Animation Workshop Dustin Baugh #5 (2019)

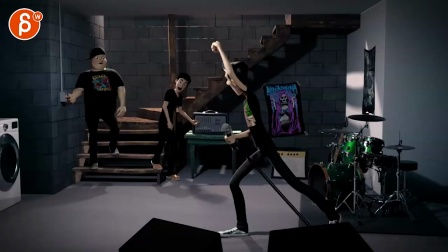I also would not.
Hey, guys, I was just.
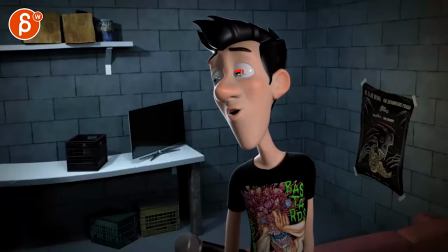I don't know. It feels strange to me to squash and stretch your eyes. There's something about the squash and stretch that I would keep in the jaw and opening up. And then the cheeks can help you with the squash and stretch. But to me, there's always something where let's pretend this is my horrible drawn skull here where.
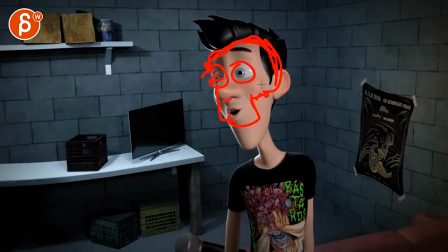I wouldn't do a squash and stretch in the actual skull, for instance, like in general, unless it's like a super fast, you know, smear frame type of thing. And same thing with eyes, but, you know, I can be overruled. It just feels like you want to treat those eyes just without a squash and stretch function.
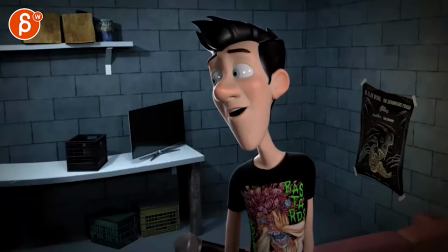If you look at this, guys, I was just, it's barely visible. So you might argue, well, you know, it's just part of that style and. You do have the extreme style here, so why not?
Hey guys, I was just.
I just kind of sense it. It's like, this feels just a bit odd.
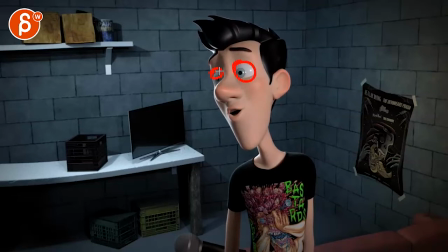Because to me, there's also this contrast of you're having that type of detail in here, but if you look at the head movement, if you listen to the audio,
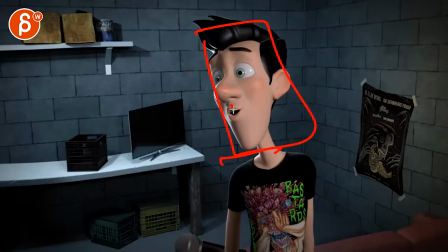it's one of those things where there's body movement and then there's jaw and lip sync, but I don't feel how. You know, from the lungs, how he says it coming through out of the mouth, just everything. I don't feel the energy in the head, how that matches the voice.
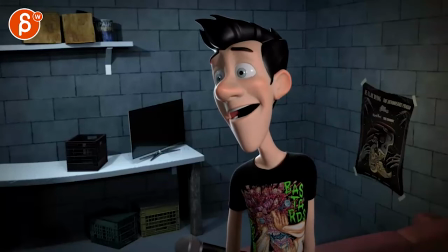Hey guys, it's hey guys, like guys basically has a jaw down and that's it. Like there's no movement in the head, there's no arc in the that you can track through the nose. Hey guys, I was just, and then same thing here. I was just, you know, it could be just I was just where the head goes up a bit and just the head goes down.
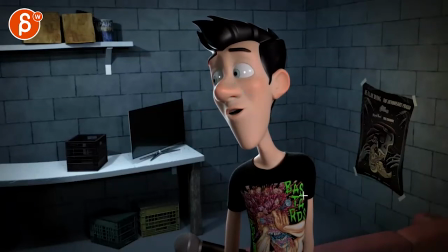So to me, again, visually, it's all cool. But then there's this big thing missing in the lip sync where it just feels like the head is doing one thing and then copy paste the lip sync on there and then that's it. Not minimizing your amount of work. I mean, there's definitely a lot better work than before.
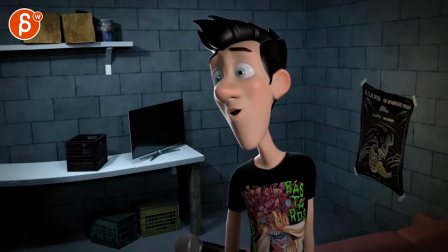But I would do one more pass of what can you do with head accents so that it really feels like the character is saying those words.
Hey guys, I was just.
See, this feels better.
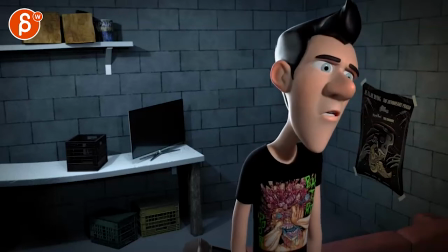This never leaves this room.
Even this feels better.
This never leaves this room.
There's something going on in the body and a bit in the head.
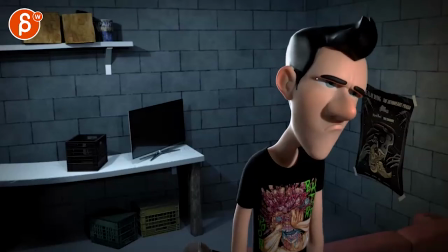This never leaves this room.
So watch out. You might want to also take out that shadow so we can still see his eyes. You might have to do some fine tuning there.
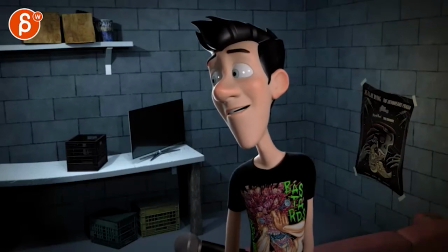I'm careful. I'll probably ease into the, when you hit a shape, ease into that a bit more and potentially not to have to do a crazy arc, but kind of overshoot and come back for the muscles to relax.
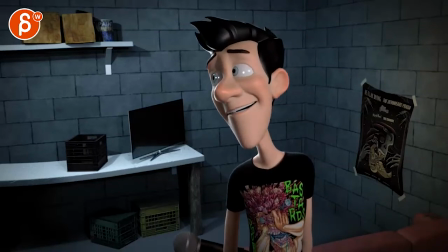That in real time feels like it's just dialed in beep, and then stops. So watch out for that. Same thing here.
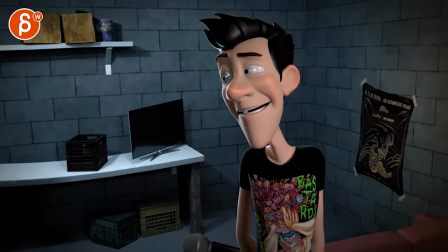But it's good that you have that little movement through there as a moving hold.
This never leaves this room.
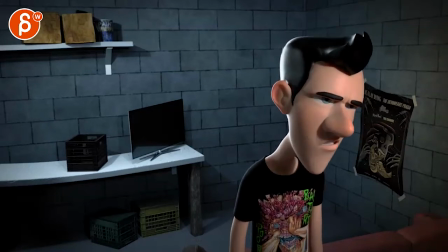Phil's room is late. This is something where it's usually tricky with software where I don't know the frame by frame aspect and, you know, is the sync off for me?
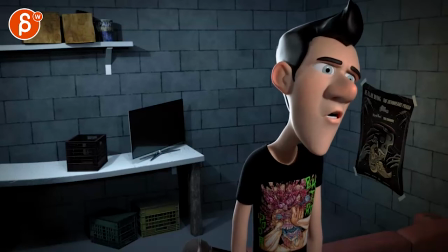But just double check on your end that room, that the M really hits that word.
This room.
Feels to me like it's late. The room. Room.
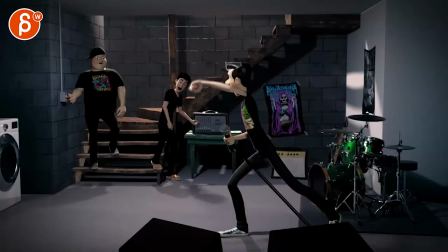Just by a frame or two, watch out for that. Hey guys, I was just, uh, I was just...
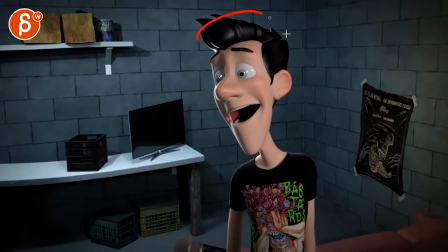Yeah, that's my main reaction. It's the head. Because then you also have this thing of, this seems like it's on the world or orientation or IK, where I see movement and rotation in Y in the body of the shoulders, right? But then it doesn't really take the head with it in Y. And I know they can be separate,
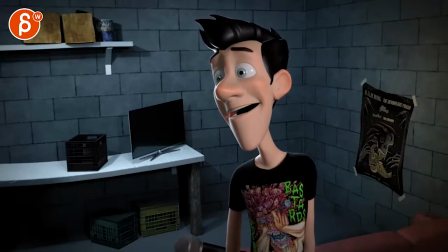but right now it just feels like they're really separate, as in the head is on a different control orientation than the chest.
Because I was just...
Here it almost feels a bit better because the body goes this way and the head goes with it as well a bit.
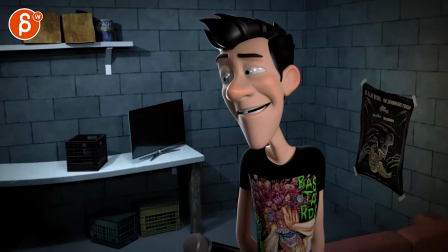I was just... This never really...
That feels better.